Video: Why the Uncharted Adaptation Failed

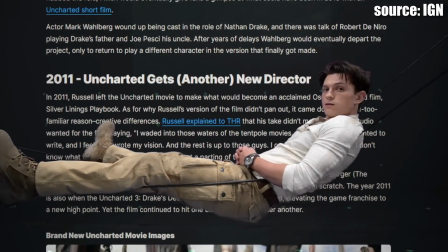[16:33]
Uncharted was a project that was attached to so many filmmakers throughout the years.
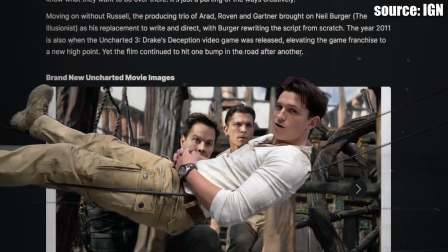[16:38]
I remember the time when this was going to be directed by Dan Trachtenberg.
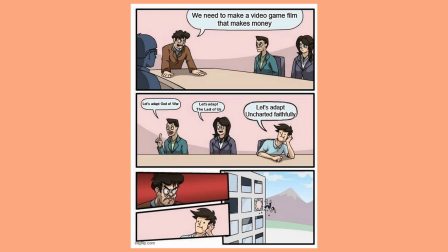[16:42]
Eventually, I think Sony realized that the film wasn't going to work only based on the hype behind the game series.
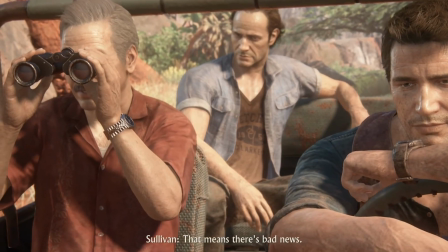[16:49]
It's a huge franchise for sure, but they just needed more.
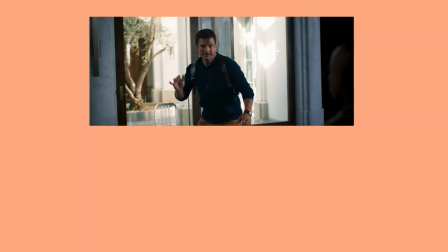[16:53]
Obviously, people would have liked to see Nathan Fillion or Brendan Fraser in the role of Nathan Drake,
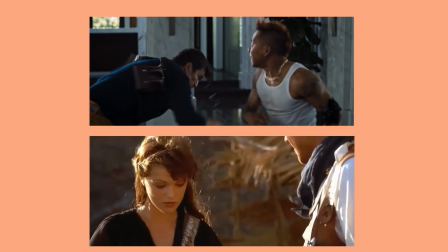[16:59]
but I think most of us also understood that these two were just too old for the role,
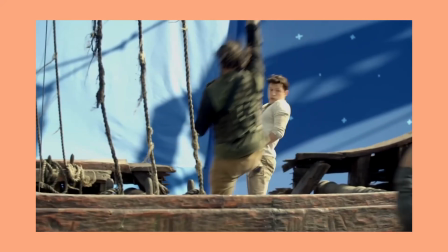[17:05]
especially when you're setting up a franchise with many sequels to follow.
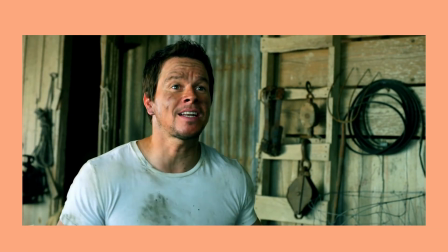[17:09]
This also makes it pretty funny that Mark Wahlberg was originally going to be Nate, not Sully.
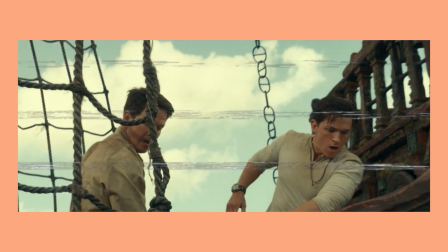[17:16]
That's how long this was in production. Hence the choice came down to an actor that could hold a franchise of this caliber on his shoulders, and someone Sony had already worked with, that being of course Tom Holland.
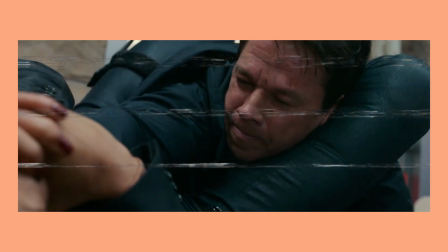[17:29]
I suppose in this scenario it also made sense to cast Sully more young as well.
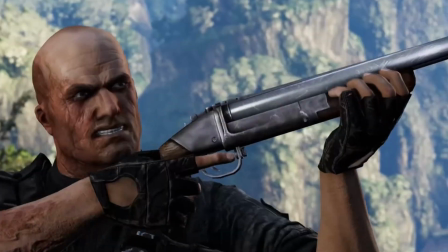[17:34]
As I mentioned in the beginning, altering the source material isn't inherently a bad thing.
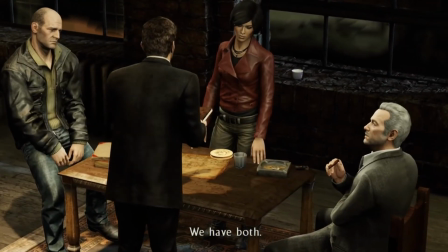[17:39]
However, if you're going to change a core element in the narrative, as the partnership between Nate and Sully is, then you have to make it compelling in some other way.
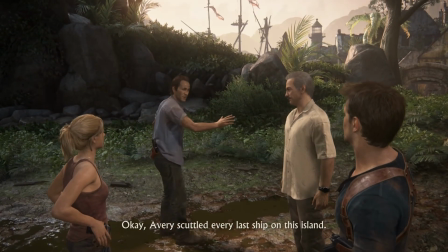[17:48]
I can kinda see what they tried to do with Sully and Nate in this narrative, but it just didn't work.
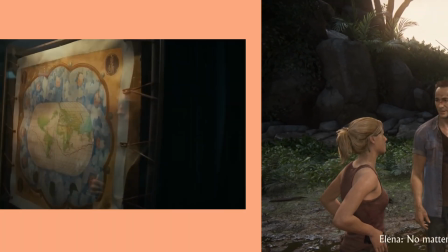[17:55]
It feels incredibly forced and ultimately unearned. Nate breaks into Sully's apartment where Sully is waiting for him.
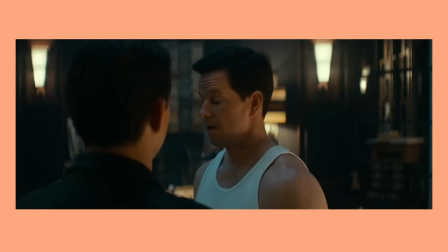[18:03]
Sully tries to convince Nate to join him on the treasure hunt. Nate is not interested until Sully mentions that he used to work with Sam.
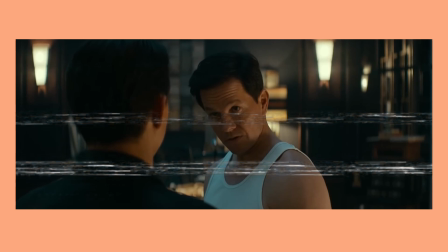[18:11]
As we already discussed, this is different from the games in which the sole motivation is the treasure hunt rather than a missing brother.
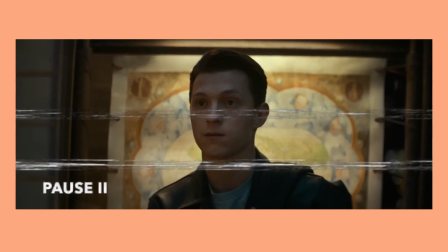[18:18]
I think this addition is in the story because the screenwriters assume that an emotional motivation would be more compelling than a material one.
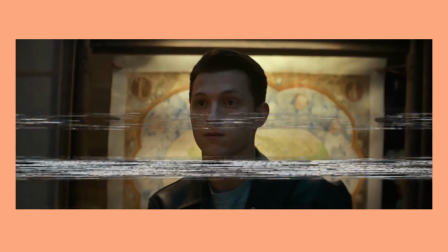[18:26]
It is also a clear way to communicate to the audience that even though film Nate will steal jewelry and kill people,
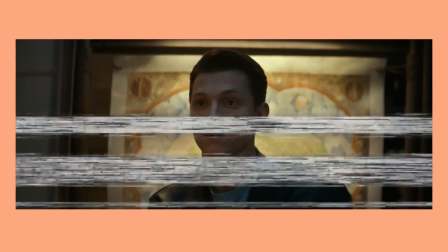[18:33]
in self-defense mind you, he is still a good guy who's just trying to figure out what happened to his brother.
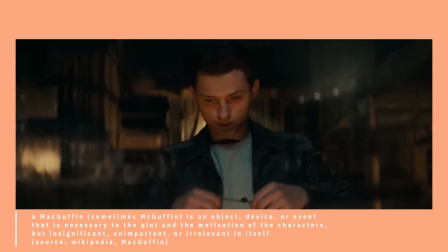[18:39]
Nate begins to plan for a heist where they're going to steal the MacGuffin that will lead them to the treasure.
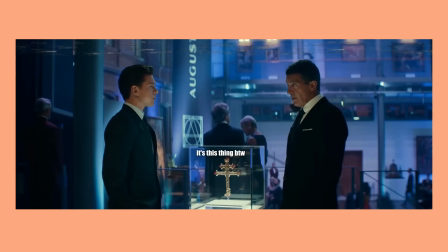[18:44]
The MacGuffin doesn't relate to any of the games except that they've taken a real life explorer and spun up a fictional treasure around their travels.
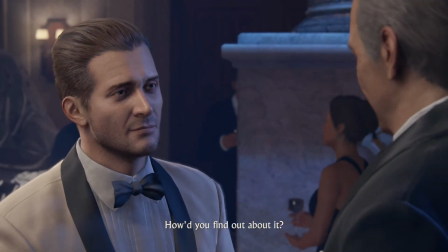[18:53]
The Cross and the Auction House are definitely inspired by Uncharted 4 but in general the two stories are barely similar.
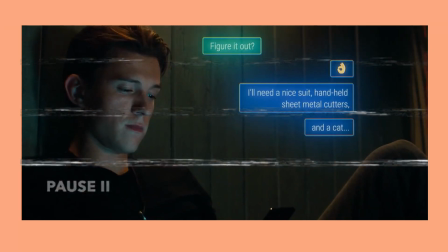[19:01]
Nate comes up with a plan to steal the cross. He tells Sully that he needs a suit, some equipment and a cat.
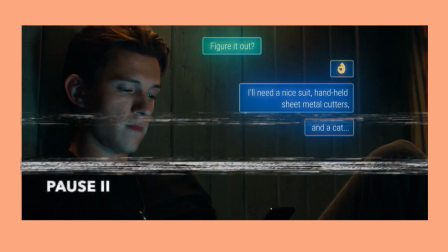[19:08]
This of course makes the audience think oh wow what is he going to do with the cat?
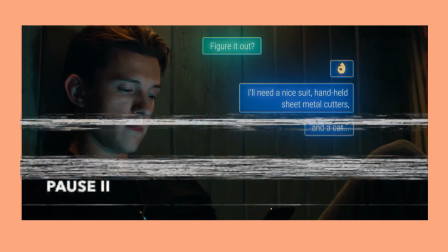[19:12]
Is he going for the Ocean's 12 hell in a handbasket strategy?
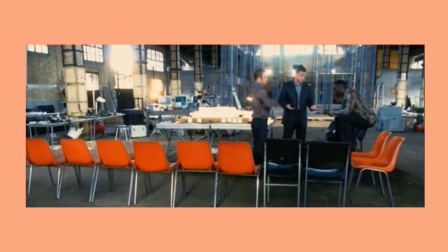And we can't train a cat that quickly. And not enough people.
And no, it's just a joke, I guess.
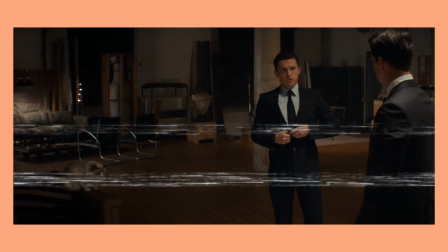[19:31]
He wanted to give Sully a cat because Sully is lonely or something like that.
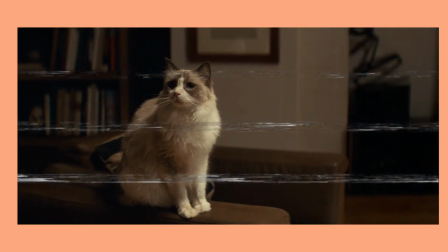[19:36]
Now, I would like to note that this could be a good joke, on paper at least.
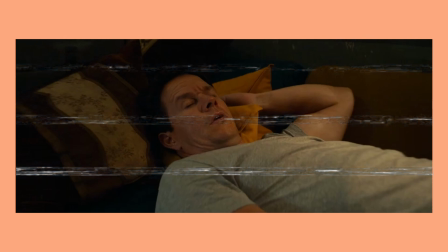[19:41]
They even further elaborate on the bit as later on Sully actually wants to check up on the cat as he's grown attached to it.
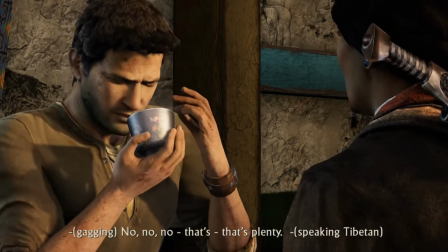[19:48]
As I already mentioned, GameNate really wouldn't adopt a cat as a joke.
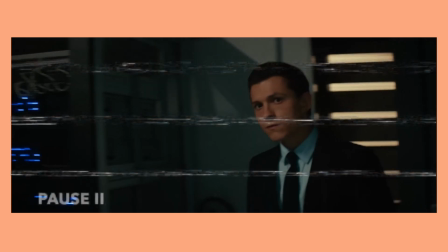[19:54]
FailMate is established as this prankster who will get Sully a cat as a lark.
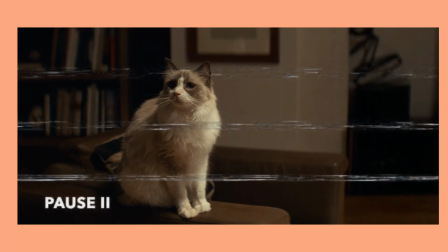[19:59]
I mean, do you actually know how much responsibility taking care of a cat is?
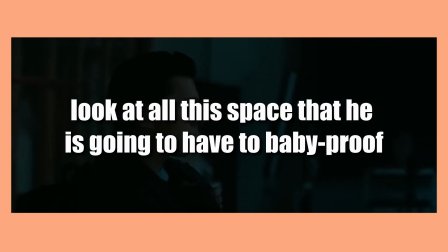[20:04]
Sully is going to have to redecorate his entire apartment, hide all the wires, clean cat poop and never open the windows again.
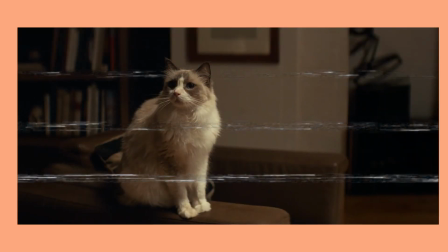[20:11]
Haha, what a funny prank. And I say this as someone who has two cats.
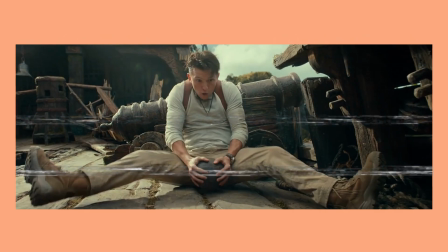[20:16]
In all seriousness though, this is just a single example of how the Uncharted film just doesn't get game Nate as a character.
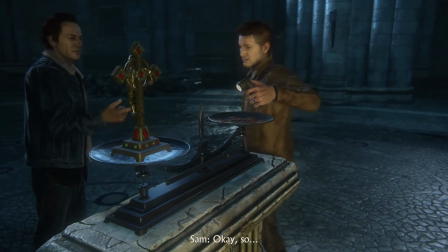[20:25]
He will quip and be witty, but he would never in a million years just adopt a cat as a joke.
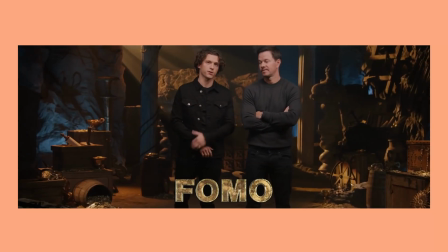[20:31]
Why did they do this? I suspect that the target audience of Uncharted skews very young.
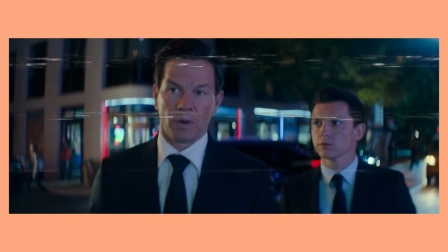[20:37]
At the auction house, Nate and Sully begin their heist.